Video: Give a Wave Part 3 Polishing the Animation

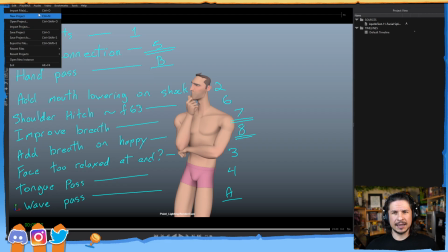Yeah, export the notes, and then I believe you can even import them into Maya, which is really cool. I haven't done that myself personally, but yeah, you could do draw overs and then have them into Maya.
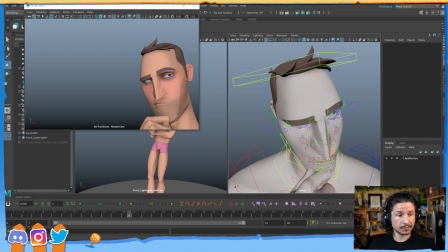It's really nice. I believe that's only with the Pro version though. I can finally switch to pen tab and it's so much better. I'm loving it. Yay! That's awesome! Would you recommend exaggerating eye darts in the animation versus the video reference?
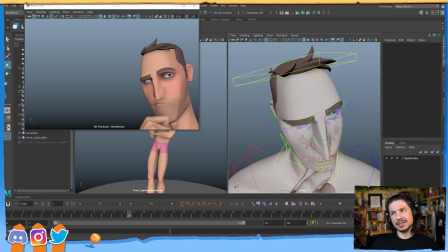Yeah. It really depends on the shot. Sometimes you'll want it less. So for example, it all depends on how close the camera is to the action. So if I'm shooting my reference and my reference is from here, let's say,
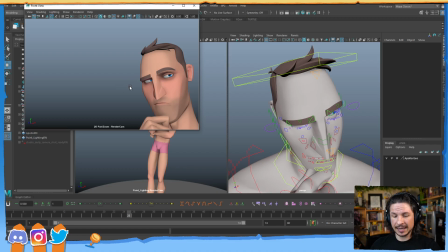but in my shot, it's actually going to be a really big close-up like this on my character.
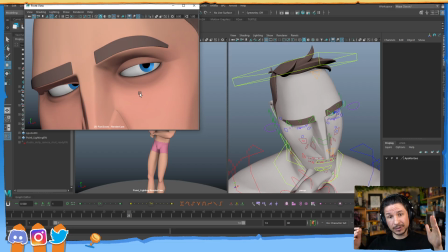I could minimize the eye darts. So I would exaggerate them, but I would exaggerate them smaller. Exaggeration doesn't just go big, it can go small. So I could make them smaller so that it doesn't look like the character is just swinging his eyes all around.
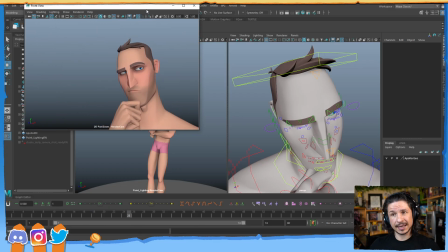But in this case, because my shot is actually from here,
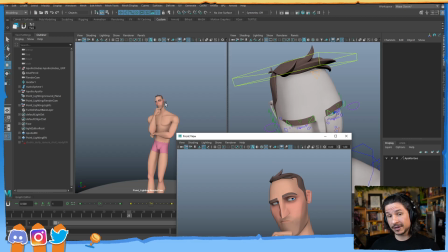I'm probably going to be trying to make my eye darts bigger than they should be, naturally. So that way the audience can register that the eyes are moving. If I kept them too small, from this distance, you're most likely not going to see anything.
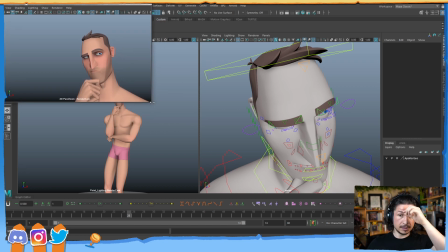So in this case, I'm going to be focusing on this view,
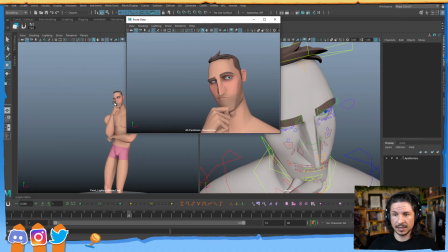but I'm going to check in every once in a while on this view to make sure that things are looking okay.
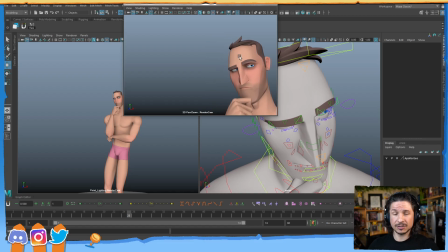And this is just kind of on that topic.
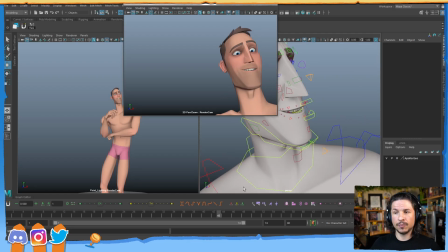Whenever you're animating something, it's important to keep in mind what the audience is actually going to be seeing.
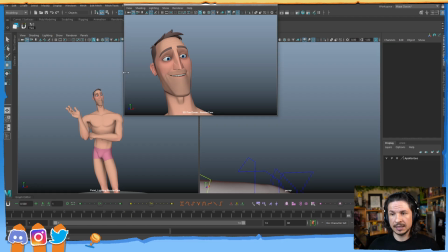If you're exaggerating and only exaggerating, making things bigger and bigger and bigger, and just doing that, you can end up with a shot that's just too much. If a shot is closer, or if a shot requires more subtle motion, oftentimes we have to shrink it down.
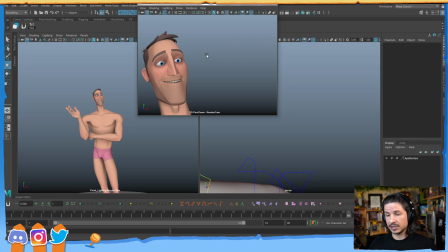That's not a bad thing. It's still exaggeration, but we're doing it with a purpose.
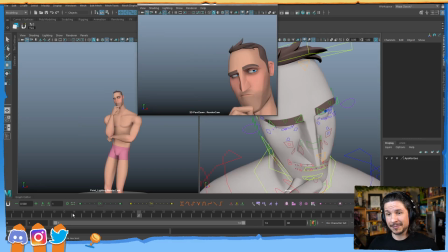And this is kind of like my philosophy on animation is whenever we're doing something, we're doing it with a purpose.
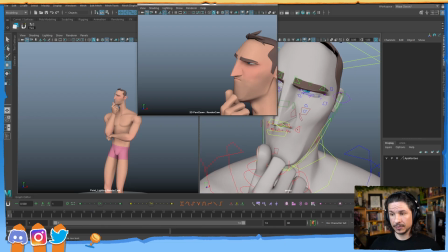We're not just moving things randomly. We're thinking through why we're moving it.
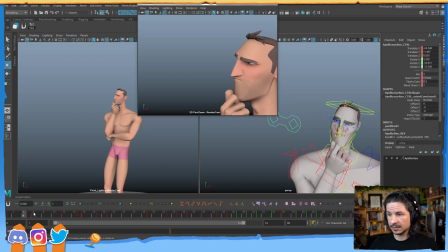So let's focus on getting some eye darts here. So eye darts are not that tricky. The biggest thing is, one, making them readable, and two, not overdoing them. If you have too many eye darts, it just looks like the characters swinging their eyes all around, and that doesn't help.
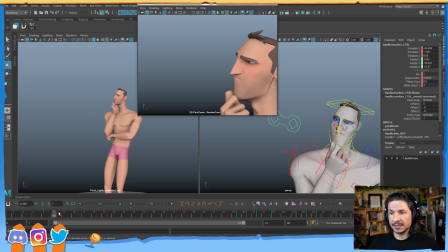So let's kind of add one eye dart right in the beginning here. I don't really need one because honestly, this is all we're seeing of the eye, and from the shot camera, it's so small, like probably no one's ever gonna register it, but might as well.
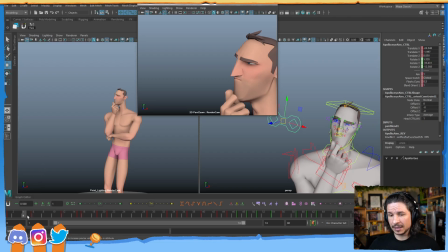It's not that hard to add in. So basically what I'm going to do is I've got my main eye control here, and I'm just going to try to find where I want to add the eye dart. So I don't want it too close to the beginning of the shot because that would not give enough time for the audience to register what's happening.
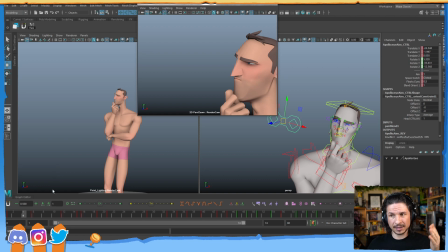It would just be a random motion too soon. So probably let's kind of have an eye dart before he turns his head. So almost like whatever he heard that caused him to turn his head
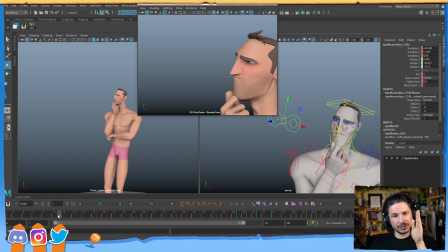is also causing his eye to just shift ever so slightly. So I'm going to try to add it maybe right around here as his head comes up.
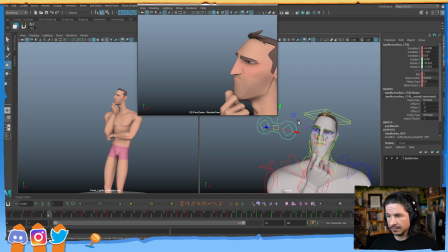And really all it's going to be is taking this control and then shifting the eyes over just a little bit.